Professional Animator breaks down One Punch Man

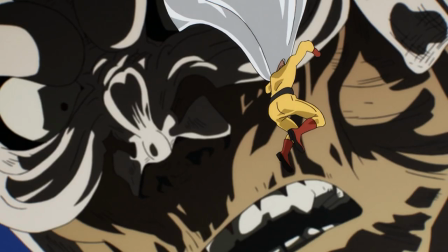(12:27)
It's okay, but not as powerful as this.
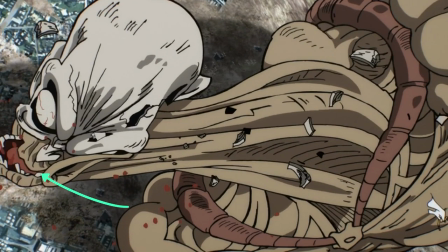(12:32)
There's even a delay in the lower jaw that makes the punch feel more powerful. Once again showing that the transmitted energy is being dispersed in waves. I like how his neck even has a real wave of energy going through it, represented by this wave here. The punch gets repeated in this replay and in this one.
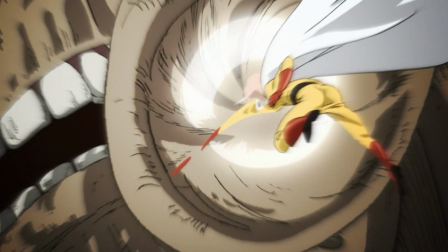(12:52)
It's cool to see the flesh of the giant actually giving way to the power of the punch before his head flies back.
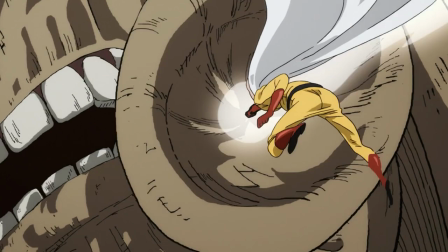(12:57)
I like how Satama whips his arm around in a super wide hook. His fist stops a bit at the impact point and flies further with this insane smear to reveal him making a hook.
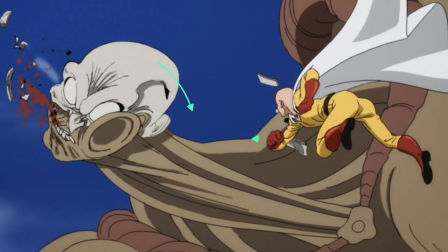(13:06)
The way the head flies back is nice too. His head actually tilts downwards because of the punch being at the bottom of the face making it fly backwards faster.
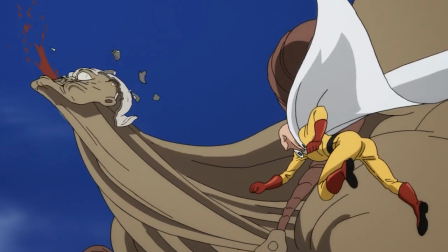(13:14)
We see his body giving out and dropping down sooner than the head, which is still being pushed backwards because of the punch.
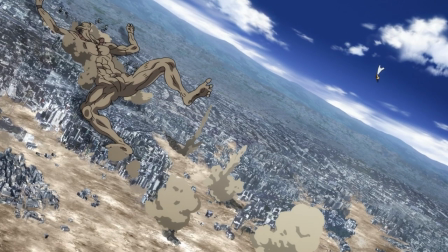(13:21)
When the giant falls, we have his body stopping because of it being smacked on the ground. The energy of the fall needs to be transmitted somewhere, so the leg gets raised further up and back.
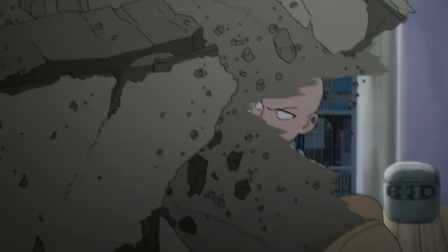(13:29)
In this scene we have Satama sleeping. He wakes up, gets caught in an attack, and an entire battle ensues.
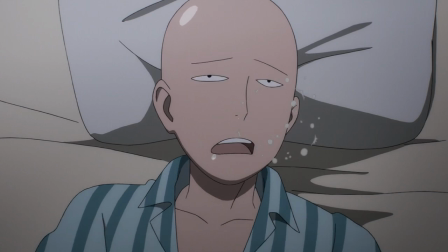(13:35)
I like the start-up way Satama awakes. His body tightens up, by moving his shoulders close to his head, and again relaxes, by moving them apart. This isn't a carefree and lazy way of waking up, no, Saitama gets disturbed by something.
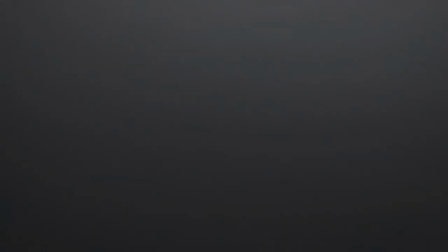(13:48)
Always give your animation meaning. How someone does something tells you a lot about the character and the situation they're in.
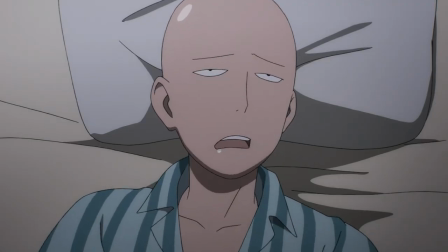(13:54)
By having Saitama deliberately wake up in this way, you tell the audience that Saitama already knows something is up.
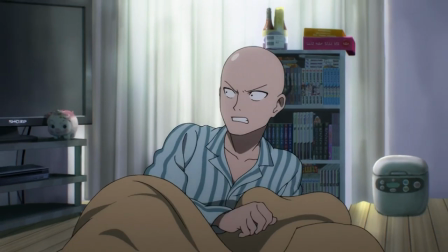(14:00)
Saitama gets up in this nice arc and gets attacked.
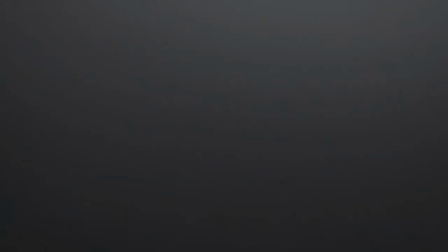(14:03)
It dramatically works really well to have the debris and smoke obscure our vision and then revealing that Saitama's head has been grabbed by the hand.
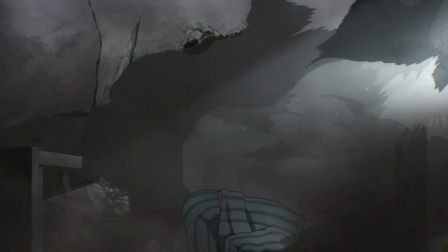(14:10)
The push Satama does works well into transitioning into the next shot, where he even goes down a little bit from the previous action before getting up, which is, of course, done in an arc.
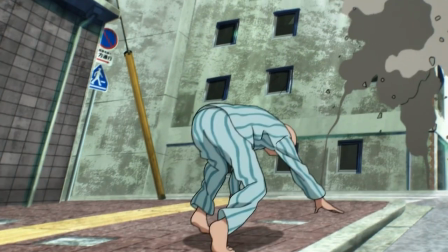(14:19)
It's nice in this shot, where Satama has to crouch down to catch his body, from the impact of flying so fast towards the ground.
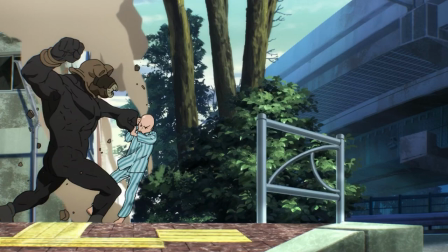(14:26)
Here we have Satama being punched in the face. Because he's hit at the top of his body, he rotates around his axis and flies off into the wall.
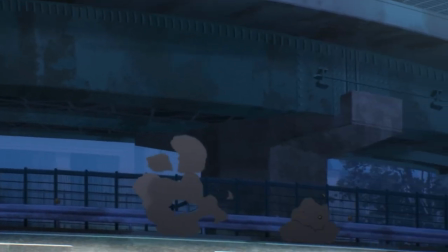(14:32)
The rotation shows how much power is in the punch, apart from him flying off into the distance, of course. I like how Satama has to use his arm to get his body up.
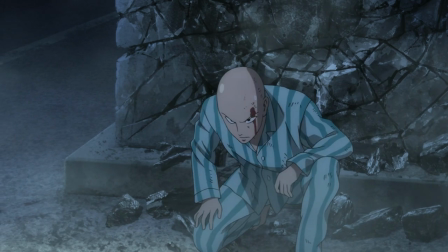(14:39)
This tells us that he's been hurt quite a bit, and he uses everything he can to make getting up just a bit easier.
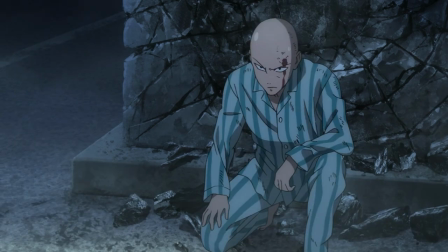(14:45)
If we were to move Satama from here to here, without him using his arm, we wouldn't be giving the audience any information about his current situation.
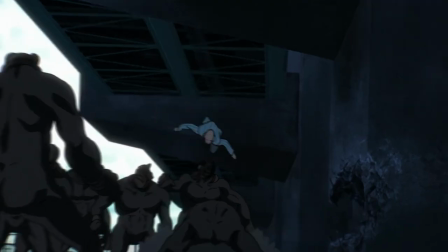(14:51)
Plus, it would look pretty crappy. I added this shot because I thought it wasn't very good.
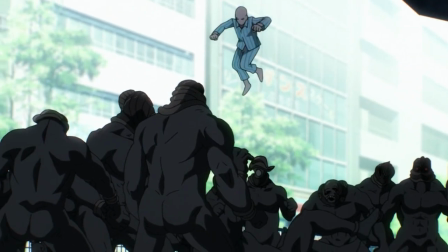(14:56)
Here we can see Satama doing a jumping kick, and seemingly do a double jump in midair. Now, Satama's pretty powerful, but he can't fly or jump in midair.
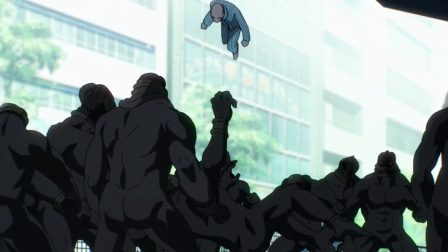(15:04)
He's still human. It kind of takes you out of it, considering the other amazingly animated shots.
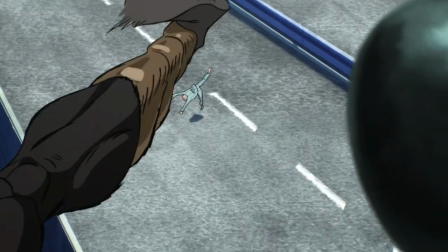(15:09)
Speaking of, here we have Satama doing a majestic jump, getting followed by some earthlings and duking it out.
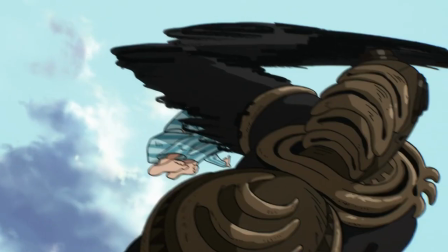(15:15)
What I'd like to say about action scenes like these is that you can have the crazy fast movements, the trolls and the jumps,
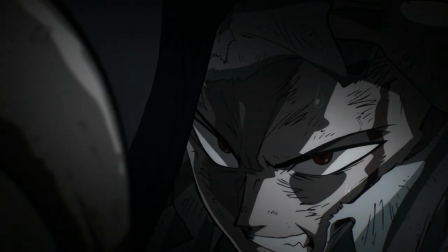(15:21)
but at a certain point in your fight, you have to slow things down a bit so people can react to what they've seen and catch their breath.
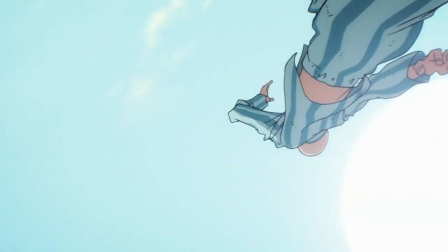(15:27)
In this majestic jump for instance, it starts really fast and hectic. It slows down considerably to show us what's going on.
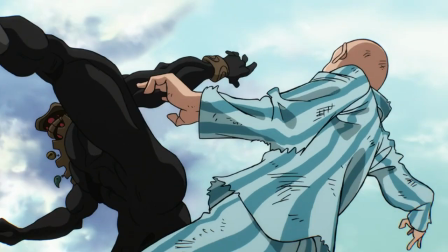(15:34)
In this jump, the frames are close together too. Here, once again. And in the turn it slows down considerably.
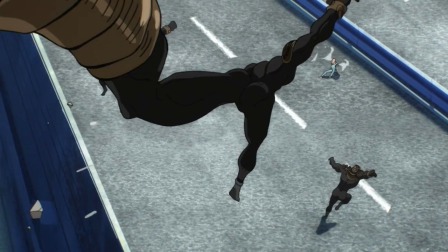(15:40)
Once again in this shot the monsters are timed differently.
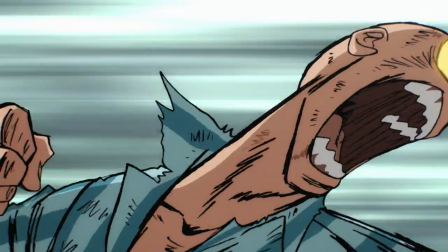(15:43)
Here we have a leg sweep, an amazing camera turn, a big punch and monsters being smashed into the concrete wall.
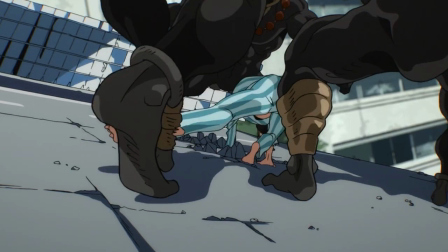(15:51)
The sweep is great. The monsters are moving around, timed differently of course, and they're not just standing still and taking the sweep, Saitama is just too fast for them to react.
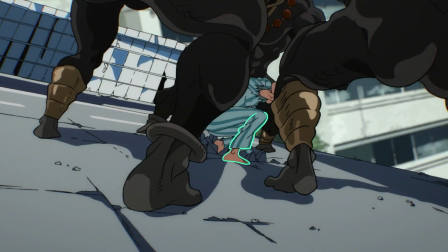(16:00)
Saitama uses his right leg as a pivot point, which stays in place, while the rest of his body spins around it really fast.
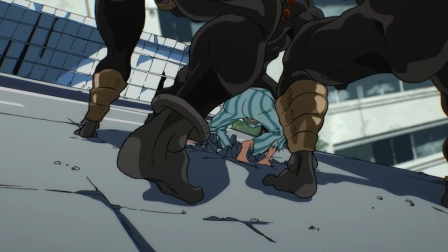(16:05)
He stops the sweep with his left leg. It's really nice how his pelvis and his left leg are the main points that steer the action, while the rest of his body drags behind.
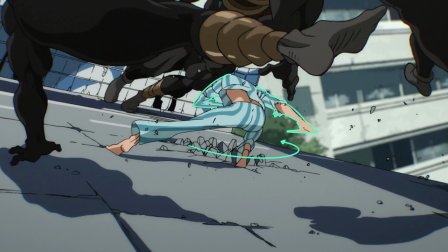(16:14)
We can clearly see this in his arms. They're wrapped around his body because of the force of the spin. When the spin stops, they heavily rotate around his body because of the leftover energy.
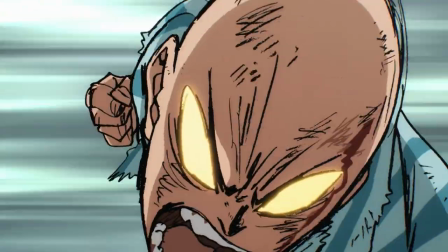(16:23)
This adds even more of the sense of speed to the sweep. When he punches the monsters, there are some cool anime effects.
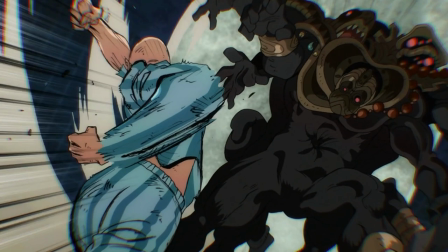(16:29)
Then they cut to the end result of them having been punched in the stomach.